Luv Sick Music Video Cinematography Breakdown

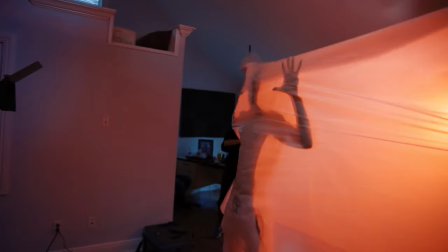655s
Essentially the setup we use is we set two light stands on the side we got just a giant sheet of plastic from Home Depot layered essentially like two layers so we have like a strong set of diffusion in front attach that to the light street excuse me the light stands so it's just
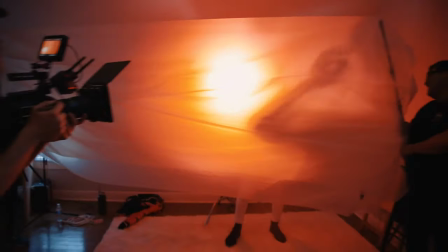670s
a nice firm line of this plastic and then we blasted from behind with the Forza 200
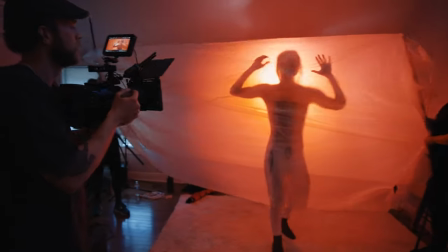676s
and a red gel on top of it to create this beautiful strong harsh red light look but also a silhouetted look so again backlighting creating just a really captivating ominous and interesting image after that we bounced out of there and we headed to our last location which was in open field and for this location we had set
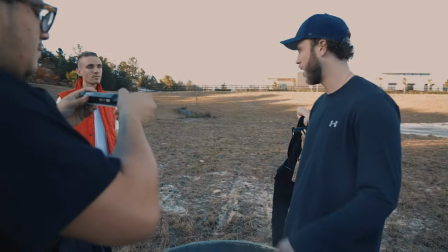701s
in mind to really just make this a cool isolation shot so it's just shiny and this giant open field,
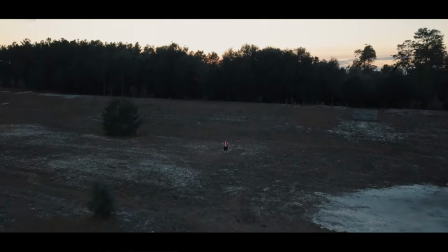708s
isolated. And the concept as well was to have a barrel, a burning barrel. So to have a big barrel and just be like burning it with a bunch of stuff.
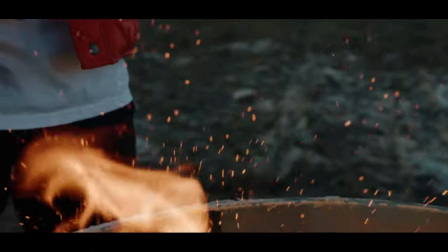717s
So the idea originally was he'd be like throwing in papers, you know, like love letters, photos, all these different moments and memories of him and his love life, his relationship.
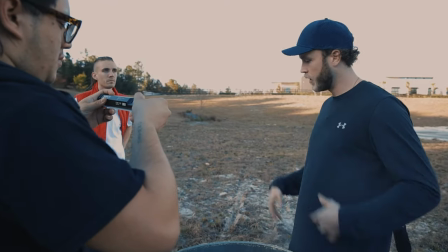727s
However, all the locations we talked to, all the scouts we did, we could not get any permission to do fire, especially in a barrel, unfortunately. So what we did instead is we took the barrel out there and we set it up and planned in mind to do the fire in post-production. So what we did is we brought him, brought the barrel out, and shot the whole scene.
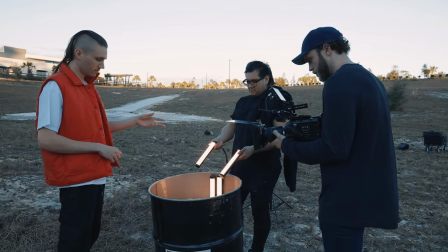751s
Again, we didn't use any bounce, any additional light, just used the lighting as is.
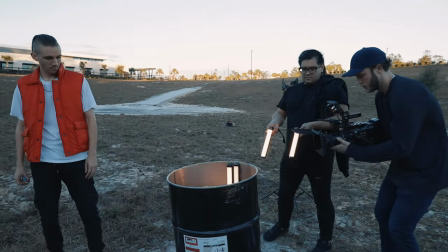756s
It was a beautiful sunset. Again, sunset behind him. Again, utilizing backlights.
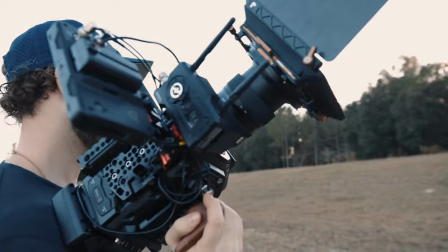761s
I knew I wanted to create fire. Emulating and simulating what that effect or what that would look like with your lights. So creating a lighting effect like a fire.
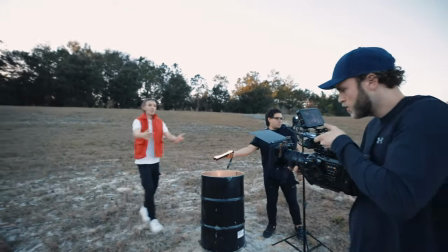774s
Now, thankfully, I have these incredible things called Pavo Tubes, 62s from the one and only Nain Lights, incredible partners of mine. Love these guys, love the lights, love what they're doing in the industry right now. Highly recommend you check them out.
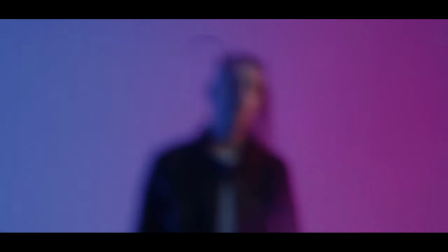787s
And so what we did is we set six Pavo tubes inside this barrel and set them to candle fire mode. So again, it's kind of like this emulating and flickering orange light, right? So again, it simulates what a fire would look like.
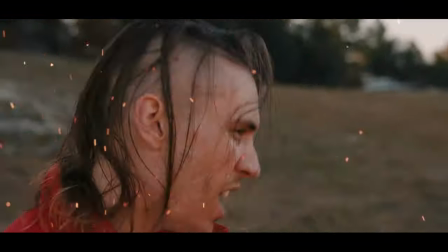803s
So you're seeing this growing orange light
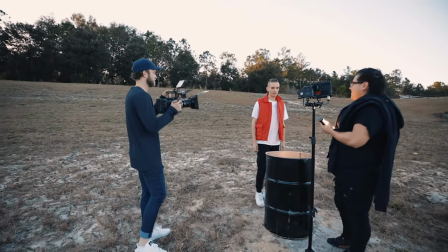807s
inside the barrel and a bit on Sean E when he's close to it and spreading outside. Now, again, it was a little light out. We didn't have any huge sources we could bring out into this open field that could light up the field as well. So could have used that to maybe enhance the effect a bit more.
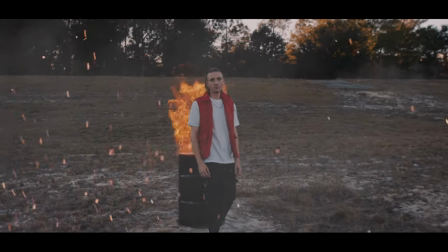825s
However, overall, you know, I think we did a really, really good job, especially since, you know, the budget didn't meet the means to hire a video effects artist.
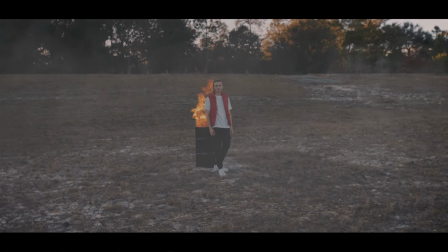832s
I'm by no means a video effects artist. I'm a director and cinematographer. However, I love doing video effects when I can. I love trying new things. So this was a great trial and learning experience. And now I'm committed to learning and implementing more video effects.
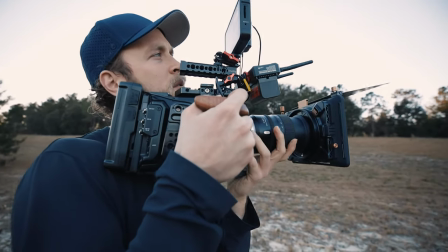846s
So that's really it guys in regards to the actual production side and lighting and everything. That's how we set up the lights in order to create that fire effect.